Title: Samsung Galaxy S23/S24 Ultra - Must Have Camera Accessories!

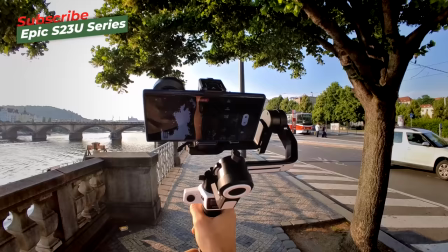(0:15)
Hey guys, Sivanis here and I'm back to you with another S23 Ultra video which is a part of my S23 Ultra series where I'm
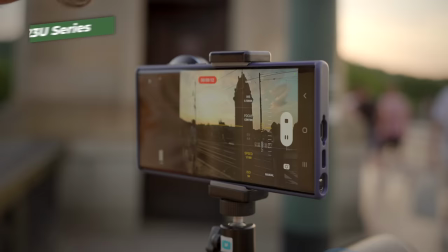(0:21)
putting this phone to the test against other smartphones on the market and even against professional cameras to discover its limits.
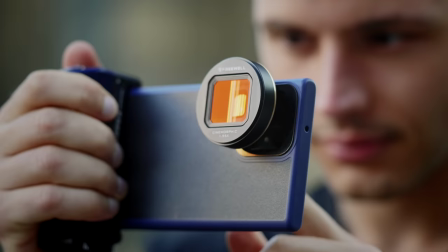(0:30)
So naturally I want to squeeze maximum quality out of the phone camera and for that I'm gonna need some lenses and filters.
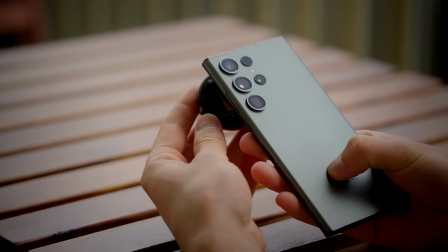(0:37)
So I messaged free will something like hey can you make some filters for the s23 ultra and the answer was okay this accessories are
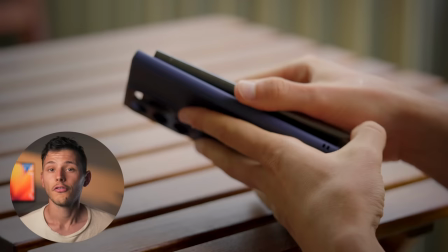(0:45)
whole ecosystem for the phone designed to elevate your camera game let's take a look at what this system looks like and how it works first of all of course
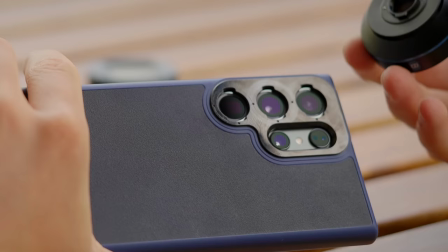(0:53)
there is a case for s23 ultra with magnetic mounts that allow you to easily install filters also it has these threaded lenses
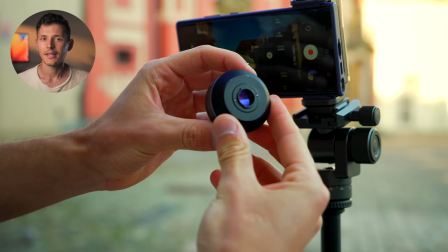(1:00)
just like on a regular camera so now let's talk about what they can do to the image now as As you might already know from my S23 Ultra series,
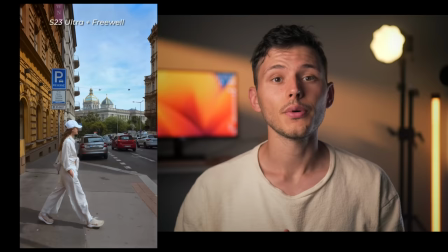(1:07)
the phone can produce stunning results when filming cinematic videos. And for that, it's very important to have natural look and motion blur. It's a very subtle effect, but subconsciously it looks more pleasing to the viewer's eye. Now if you want to know more, in this video I discussed the settings you have to use in order to achieve that. Long story short, if you're filming in 8K 30fps, your shutter speed has to be double of your frame rate .
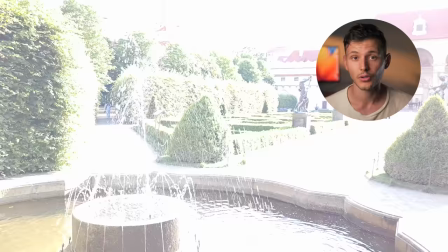(1:30)
The problem is, if you're using that frame rate and filming during bright day, your image will be overexposed so to compensate that you need to use nd filters let me show you
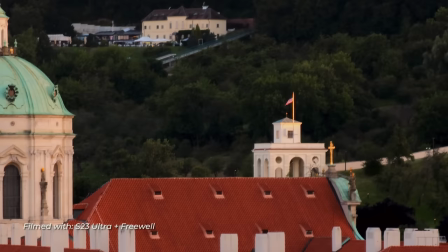okay so nd filters come in that case let me show you how they work so inside the case there are different density of nd filters which actually act like sunglasses okay so for the best results possible you need to go to manual all manual mode so you go to more tab and then you go to pro video there are two settings so one is iso we keep it as low as possible in order to avoid unnecessary noise. And the second setting which is really important for fluid movements and motion blur is our shutter speed. Here it's just called speed. So first we choose the resolution and in the resolution you can go for either 8k 30 and 30 minutes FPS frames per second or you can go for ultra HD and for that FPS we need to have 1 60th shutter speed. And you see the problem here if I use 1 60th shutter speed everything is overexposed and for that case we need the ND filters. You see they're magnetic so they're very easy to attach like this. Let's say we have fountain behind me.
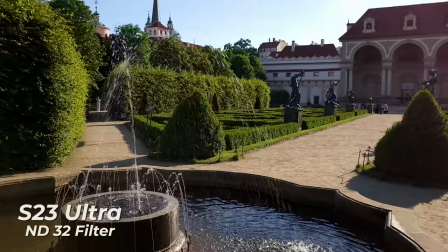(2:41)
If I film the fountain you will see here with the proper motion blur setting everything the water just flows very nice.
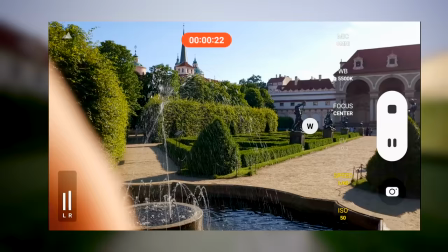(2:48)
If I pause the frame and you look at the footage you see that we have the trail of movement in the shot.
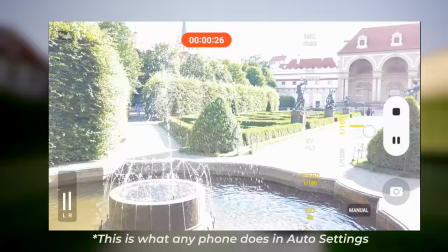(2:54)
However once I remove the filter everything becomes overexposed and I need to compensate with the shutter speed.
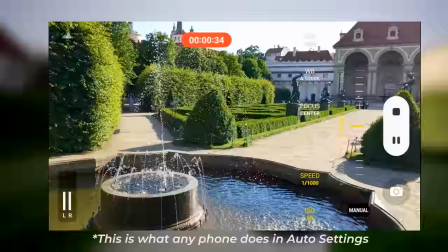(3:00)
In that case I have to use the shutter speed of 1 over 500 or 1 over 1000 even and everything becomes super sharp,
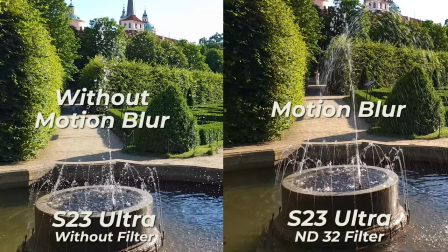(3:06)
super crisp and the image just loses that fluidity of movement, that softness and it just becomes too digital in my opinion and it's a quick giveaway that it
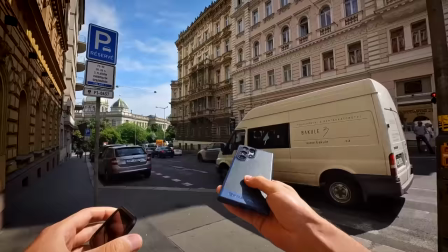(3:15)
was shot on mobile phone whereas with the ND filter it just looks more natural and more pleasing to the eyes.
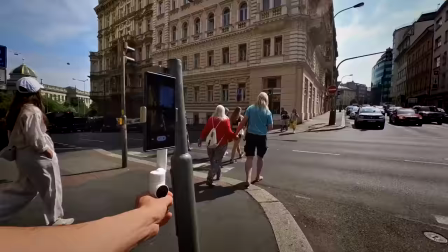(3:20)
Okay now let me show you the ND filters in action and I will be filming in 8k vertical video and you will see the magic of high resolution.
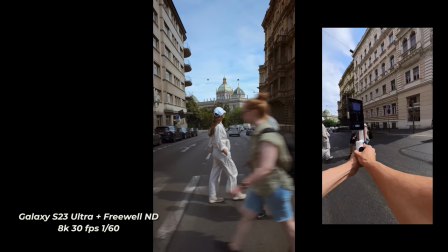(3:28)
You see I can zoom in close enough to cover the whole horizontal frame and then zoom out and at the same time retain this beautiful cinematic motion blur.
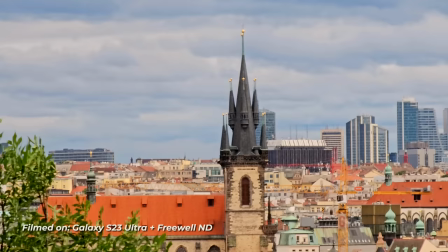(3:37)
Amazing right?
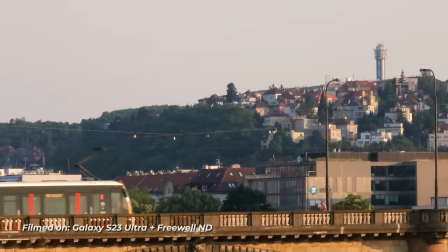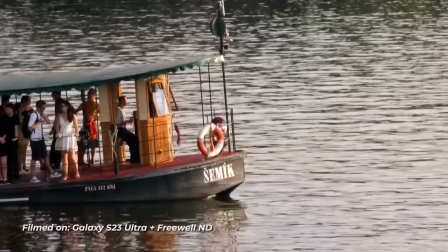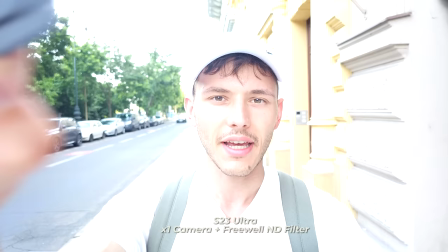(3:47)
So look I can remove the ND filter because it's magnetic like this and you will see probably the image looks a little bit
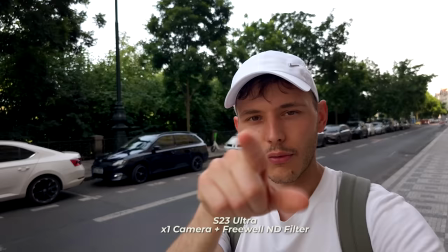(3:53)
overexposed so I can easily attach it like this magnetically and get the natural looking motion blur and in that case the image will be closer to DSLR camera.